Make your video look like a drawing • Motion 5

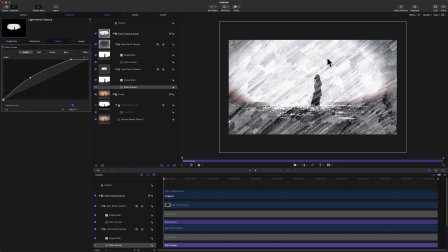(4:01)
But one thing is all of the pencil texture is going the same direction and I find it looks a lot better if some of the texture is going one way and the others is going the other direction.
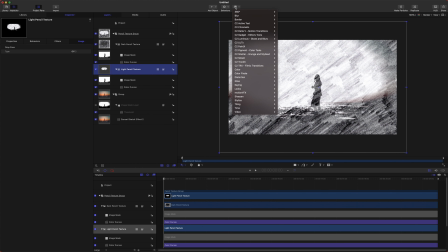(4:10)
So let's just quickly change that. Select your light pencil texture, go to filters, distortion, and we're going to flop it.
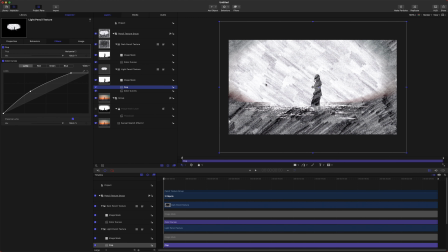(4:17)
And now it will be going the opposite direction that the dark texture is going and it will just make it look a lot nicer. So from here, I actually want this effect to draw on to our scene. So I want it to appear natural originally and then slowly fade into this effect.
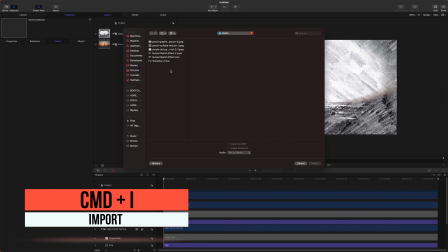(4:35)
Firstly, we are going to import a transition and I don't know where I got this transition from. I'm sorry, I wish I could link you to it.
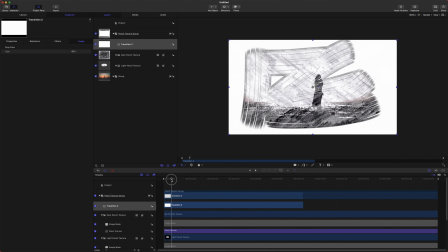(4:43)
But this transition, which actually has an alpha channel to it, which is nice, but I'll show you how to get around it if you don't have an alpha channel.
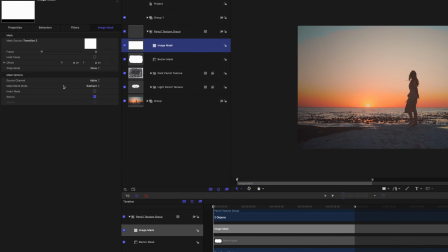(4:50)
I forgot to show how to change it from alpha to luminance. So you just go to the source channel here, change it from alpha over to luminance,
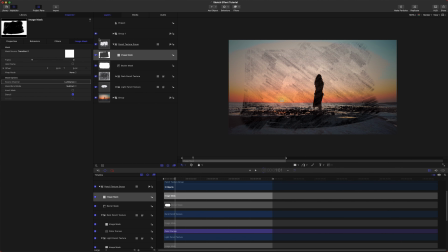(4:58)
and now a white and black version of your video will actually work great.
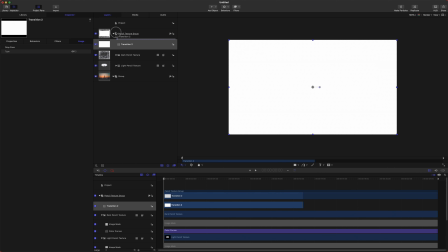(5:03)
Let's go ahead and select our pencil texture group. I'm going to take this transition out. The pencil texture group, we are going to right click and add an image mask once again for the entire group, not just the texture. And we're going to drag our transition into that. So now you'll notice that the texture, it's doing the opposite of what we want.
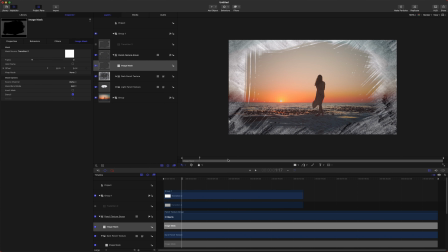(5:23)
But this could be actually a cool effect if you wanted it to go from a photo into a video. So to change this, we're going to change the mask blend mode over to subtract to do the opposite of what it is doing.
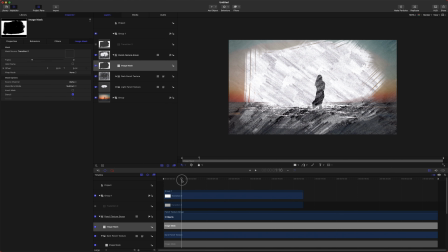(5:37)
So now it is drawing over our video. And then right as it ends right there, we want the transition to stop. So we'll just have our transition selected. We'll go to our behaviors, go down to retiming, hold frame.
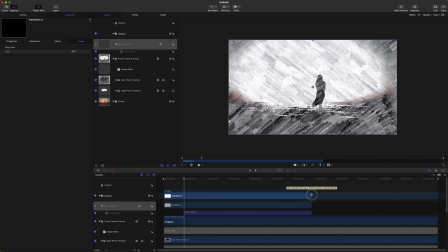(5:53)
So now that we have our hold frame on our transition, we can just drag this out to the end of the video. So now this transition is going to stop and our effect will be applied to the rest of the video. Now what we do want to do is have the video actually stop as if it was a video turned into a drawing and then it freezes.
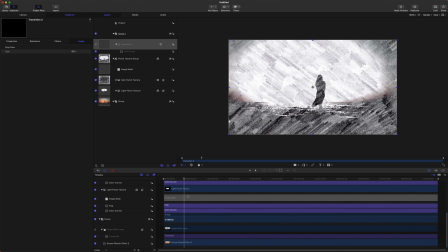(6:12)
So let's go ahead, jump on down to our sunset sketch effect. And right at this moment, we will go up to behaviors, retiming, and hold frame.
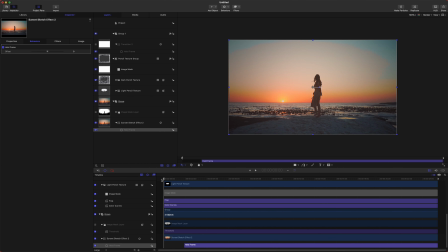(6:22)
And so now this will have that freeze frame look. So it'll play through and then it's all done.
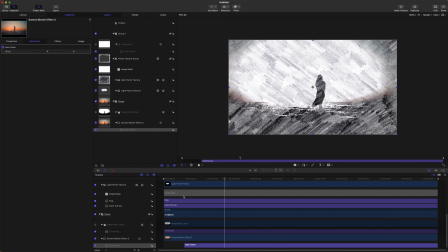(6:28)
And it is a frozen video, which is exactly what we want it to look like.
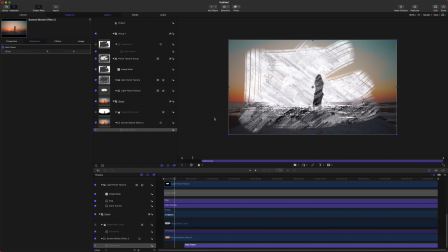(6:34)
So one other thing I would like to affect is there's this color of the sky and stuff still coming through the frame.
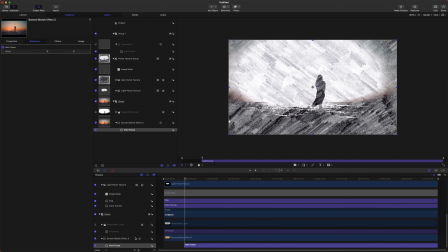(6:42)
And we want it to be black and white. So let's go ahead and take our sunset sketch effect and we will go to our properties, go to our opacity, and we will just animate the opacity of it going away to fade out that color.
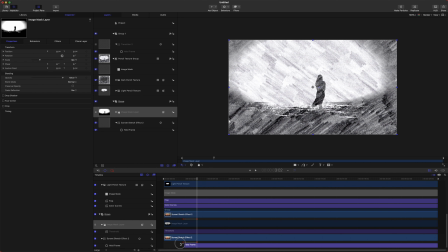(6:58)
And I'll have it actually happen a little bit sooner here. Perfect. So now it is a black and white frame.
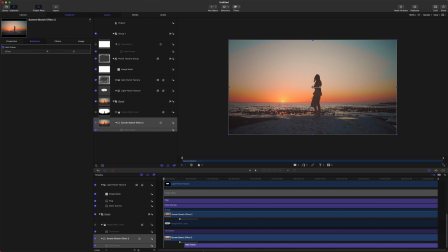(7:08)
And the very last thing that I want to do is actually add in a paper texture that will make this look a lot more hand-drawn. So to do that, we'll just push Command-I or go up to File and Import, and I'm gonna select this piece of paper texture that I have here.
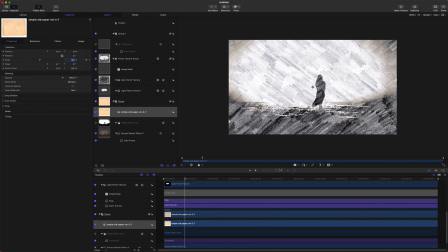(7:23)
I'll jump into my properties and we'll scale it up to 100 so it's nice and large. And let's go ahead, make sure that this texture of the paper is underneath your pencil texture group.
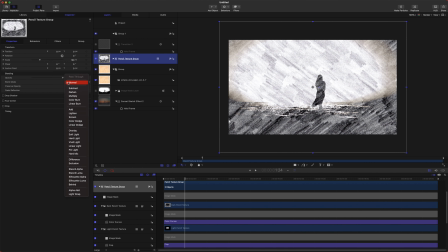(7:37)
We'll select our pencil texture group and we will change the blend mode from normal to multiply. And so now you will see the paper texture coming through and it really looks like it is drawn onto that piece of paper.
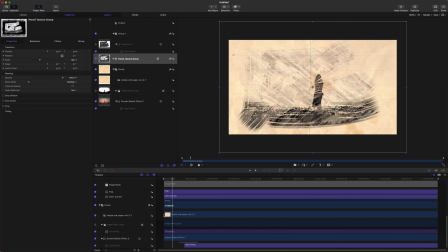(7:51)
So now we just want this paper to actually fade in. So we can actually just drag our paper over to this little further spot. We can have it fade in by selecting it. And we will take our opacity to 0.